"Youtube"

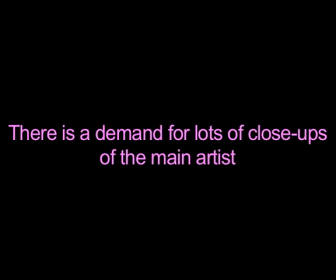[4:03]
When filming our video, we ensure that we included as many close-ups as possible in order to promote our artist,
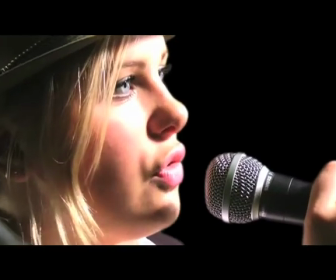[4:10]
as it establishes a relationship between Frankie and her audience.
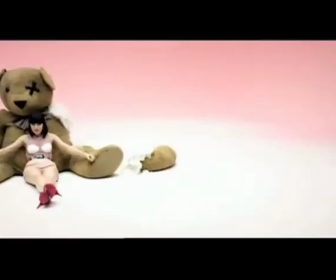[4:14]
A real media text example for this is from the video Price Tag by Jessie J. Goodwin also stated that the artist might develop their own star iconography. We decided that Frankie's brand image would be young, fun and energetic. We have brought this into the video through her confident performance and her bubbly personality.
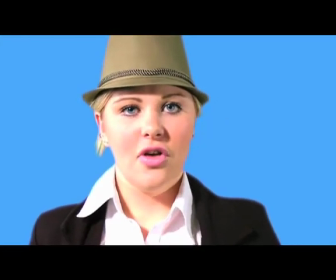[4:35]
We styled Frankie on young female artists such as Pixie Lott and Katy Perry.
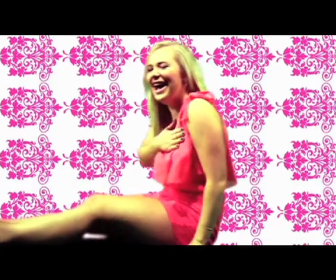[4:41]
In the female parts of the video, she is dressed in a pink playsuit and a figure-hugging black dress.
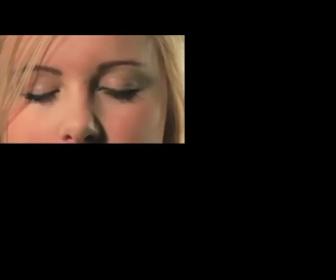[4:46]
We gave her pink lipstick and quite heavy makeup in order to portray a girly feminine persona. These elements all combine to promote her brand image
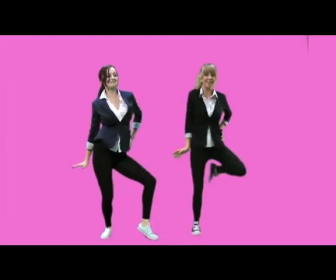[4:56]
Another way which we brought the image into the video was through colour grading some
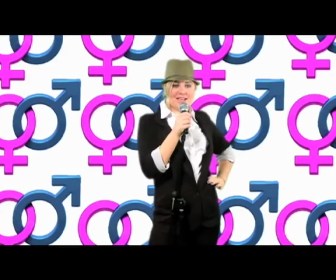[5:01]
of the shots of her pink in order to maintain our brand image.
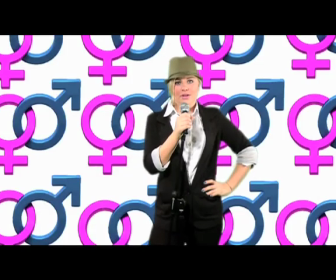[5:07]
Voyeurism is also likely to be referenced to, which we included in our video.
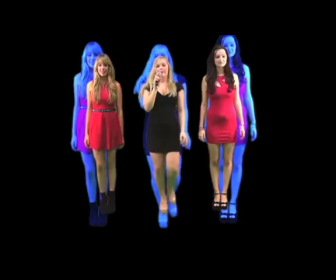[5:11]
We did this through the mise-en-scène as Frankie and the dancers are wearing short dresses and low-cut tops, which would attract the male gaze.
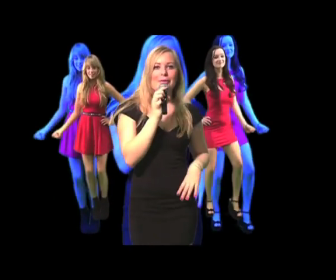[5:17]
A real media text example where voyeurism is used is in the S&M video by Rihanna. Another theorist called Pete Fraser has a theory on genre.
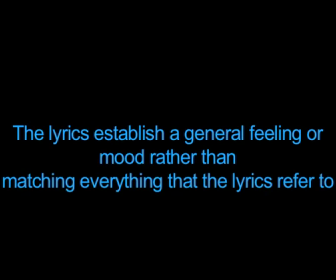[5:28]
The first parts of his theory states that the lyrics establish a general feeling or mood rather than watching everything that the lyrics refer to.
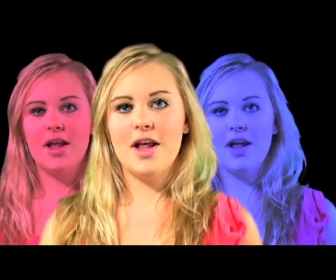[5:36]
We have followed some aspects of his theory, for example in the line, "When the basement cracks and the needle drops."
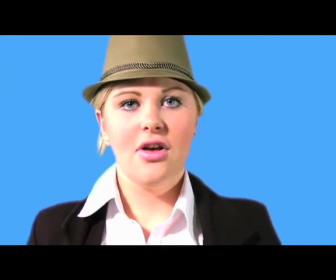[5:43]
We haven't mirrored this in the visual.
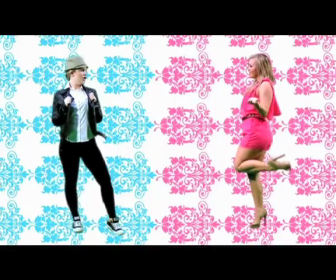[5:46]
However, the reference to boys and girls is linked to the visual of our artist dressed as a boy and as a girl.
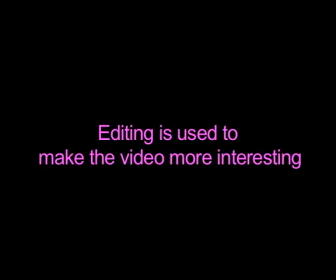[5:54]
He also said that editing is used to make the video more interesting.
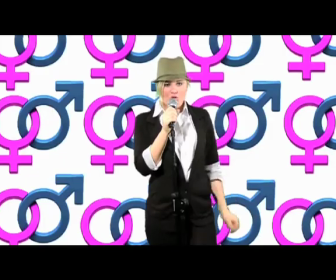[5:59]
He said that the most common type of editing is fast-paced, which is what we have used in our video in order to keep the audience entertained.
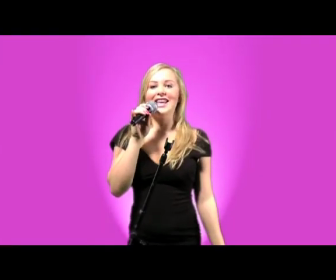[6:08]
In our audience feedback questionnaires, we asked if the pace of our video was right for the song.
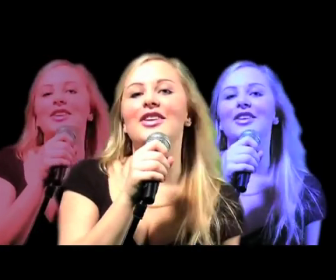[6:16]
For this, we got good feedback with the majority of our audience agreeing. We aim to have every clip around 3 seconds long, so we could apply a variety of other shots in the video.
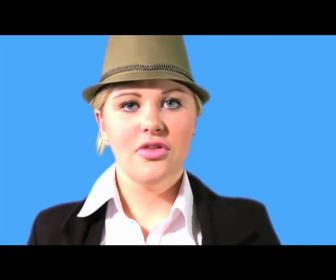[6:25]
Close-ups are regularly used in our video as it helps the audience connect with the characters.
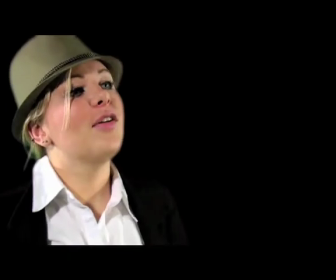[6:31]
Overall, we believe our video follows the typical conventions of a pop music video.
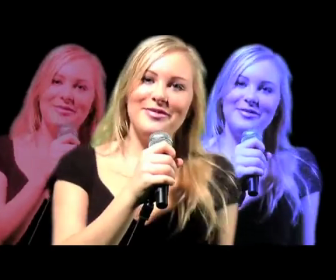[6:35]
This is shown through our research of different theorists and real media product examples.
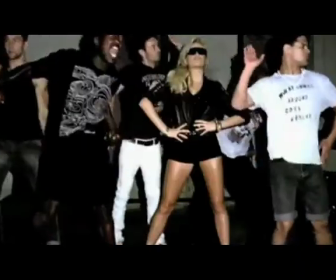[6:41]
These conventions are popular in the music industry as it is seen to be giving the audience what they want from the genre.
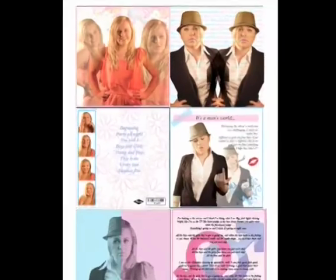[6:48]
As part of the ancillary task, we created an album with 4 inserts and 3 A4 advertisements.
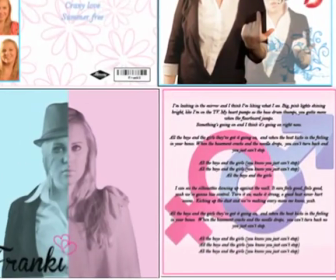[6:54]
Within the pop genre, album artwork tends to follow the same features.
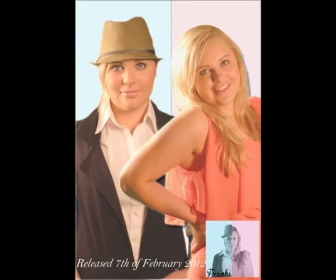[7:00]
For example, they usually feature medium close-ups of the main artist on the front cover to keep the focus on them.
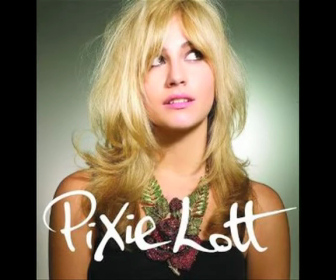[7:08]
Pixie Lot's album, Turn It Up Louder, and Young, Foolish and Happy, we took
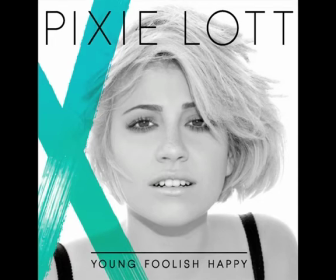[7:16]
this into account when creating our cover by featuring a medium shot of Frankie.
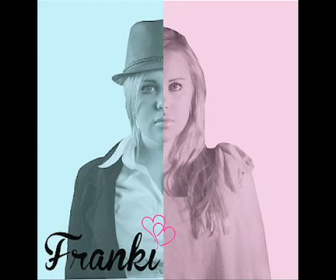[7:21]
We did this to form a relationship with the audience and to follow the conventions of typical pop album artwork. For the album cover, we cut out 2 pictures of Frankie, a girl one and a boy one.
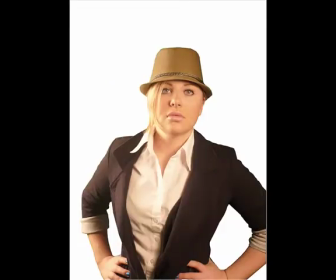[7:35]
We then cut them both in half and brought the 2 different halves together to form one person, but with 2 separate genders.
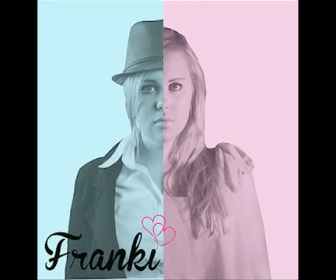[7:41]
Our front cover is linked to the video, Boys and Girls, as it reinforces the 2 different genders.
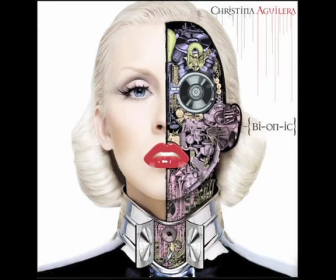[7:46]
We got inspiration from famous artists' album artwork, for example Christina Aguilera, and videos, for example Mariah Carey's Obsessed.
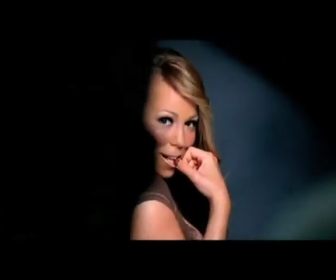[7:56]
This caught our eye because it was unusual for female artists to dress as men because they are usually provoking the male gaze.
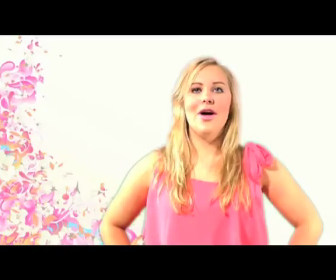[8:03]
However, in our video it doesn't avoid voyeurism completely, but does add an unusual twist.